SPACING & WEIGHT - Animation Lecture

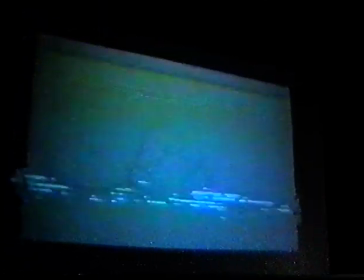The walk, although technically the trot, you got a walk first and then a trot. The very first thing I would say is that we've got to make sure that the pelvis and the chest are squashing more,
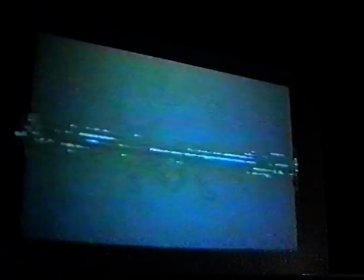and the head, although it's sort of following through, the nose is not, and so you get a very, very stiff sense of the head going up and down like this, and just the nose following through will bring the whole thing to life. So my criticism with both the walk and the trot would be more squash and stretch.
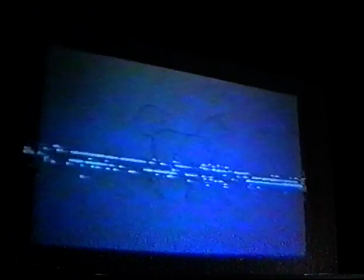You can especially see it on the trot, how stiff that head is.
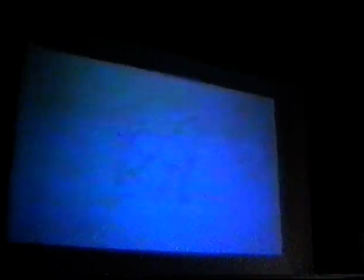Yeah, it could do a good dose of follow through on the nose.
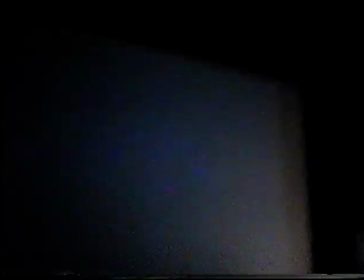So let's go through to Don's work.
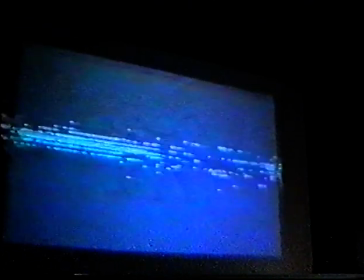The tail, my God, it's the same thing. More squash and stretch on the chest and the pelvis.
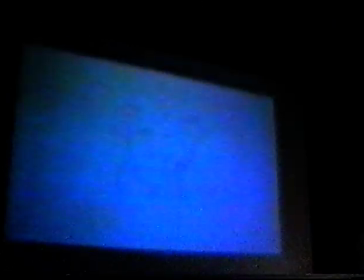It's beautiful drawing. It's technically it's all there. I mean, you've got
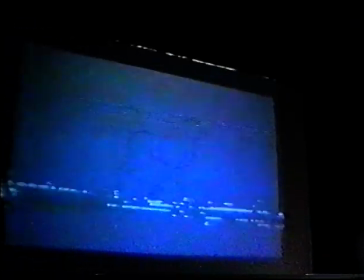good drawing there, and it's got it's technically all the feet are happening at the right time and stuff.
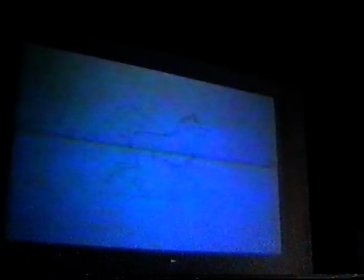But there's a lifelessness to it, which would be so easily solved by bouncing the pelvis and the chest more.
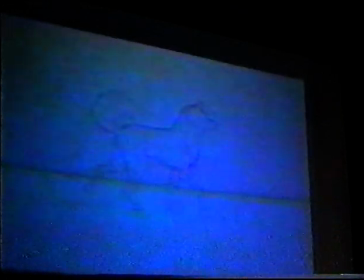Following through on the nose more, making sure that the tail flopped.
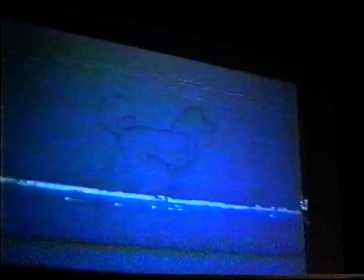Look for flopping. That's the key to entertaining, lifeful animation.
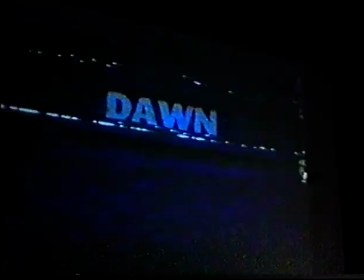Look how stiff that tail is. The tail almost looks like a single trace back that's been shifted, you know, backward.
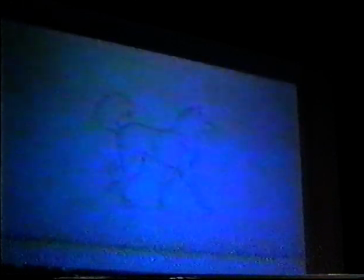Is Don here? Please, somebody? I can't see. All right. Yes, people make these tests and then disappear. But, hi.
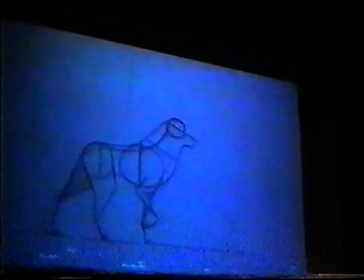Well, that's funny because that's got more squash and stretch in the chest, all right, but it seems strange.
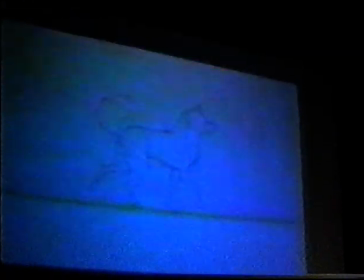It's funny. Why is that not working?
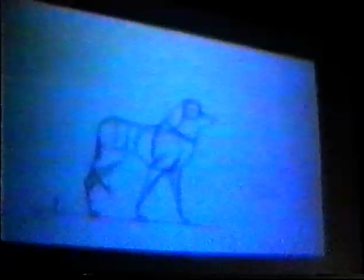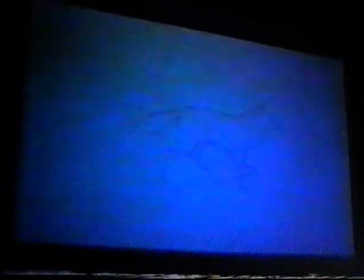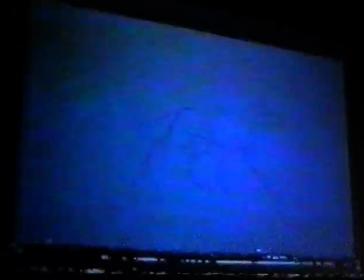Huh. I have a feeling that the problem here is not for lack of bounce in the chest,
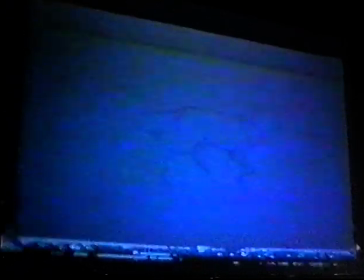but it seems to me that it'd be more a function of the spacing, that it's
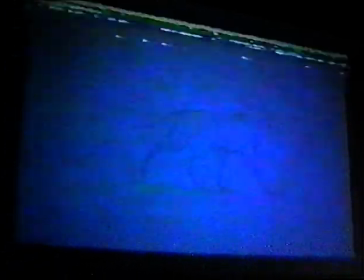even timing up and down, or too much time on the bottom.
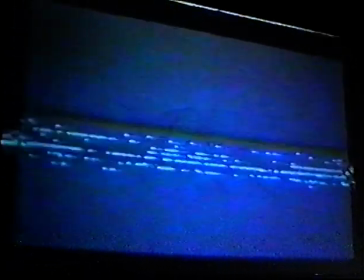I think maybe that's it. It's equal. Yeah, that's it. I think it's equal timing on the top and bottom.
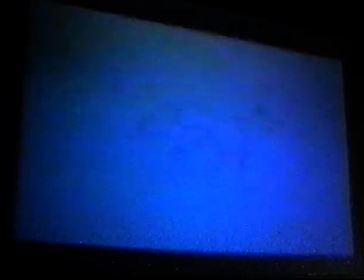It's the yeah, it's equal. The chest is both down is down as long as it is up, and that's giving it a strange quality to it.
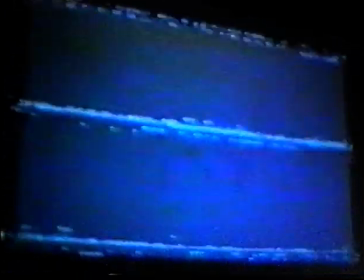The tail's following through better. That's good. The nose seems to stick in space.
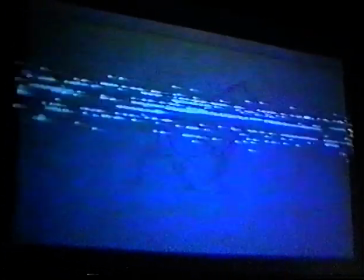It's following through. It's better, but you could bang that nose even further down as a piece of follow through.
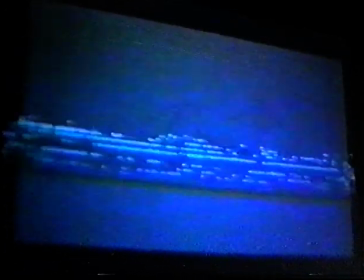Also, there's a strangeness to the way the foot. Oh, I see.
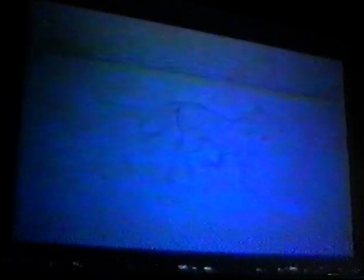The anatomy and the drawing of the forefoot is very strange there. It's bent too high, and the paw seems too long, and so it's creating. Yeah, look at that. That's bent way too high.
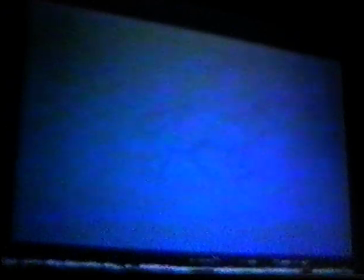You would have to bend. This section here at the paw is way too long.
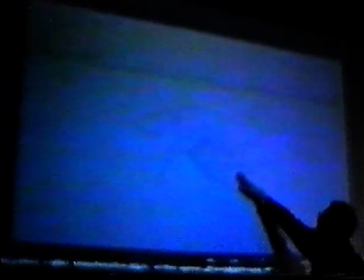I would cut that in half. Probably that would fix it.
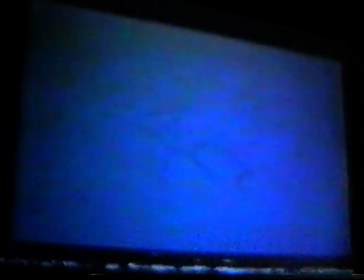Go a long ways to making it look a lot more natural.
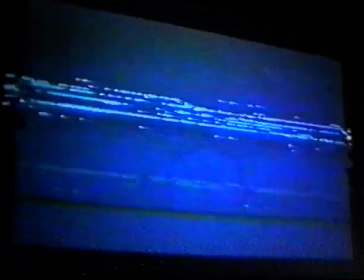And then what's it having? That's sort of a goose step quality to it.
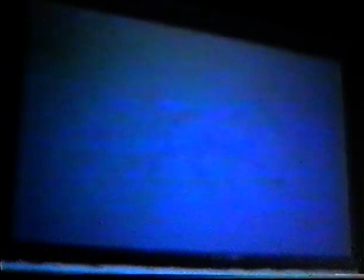I think it has a goose step quality to it because, again, the front leg is too long.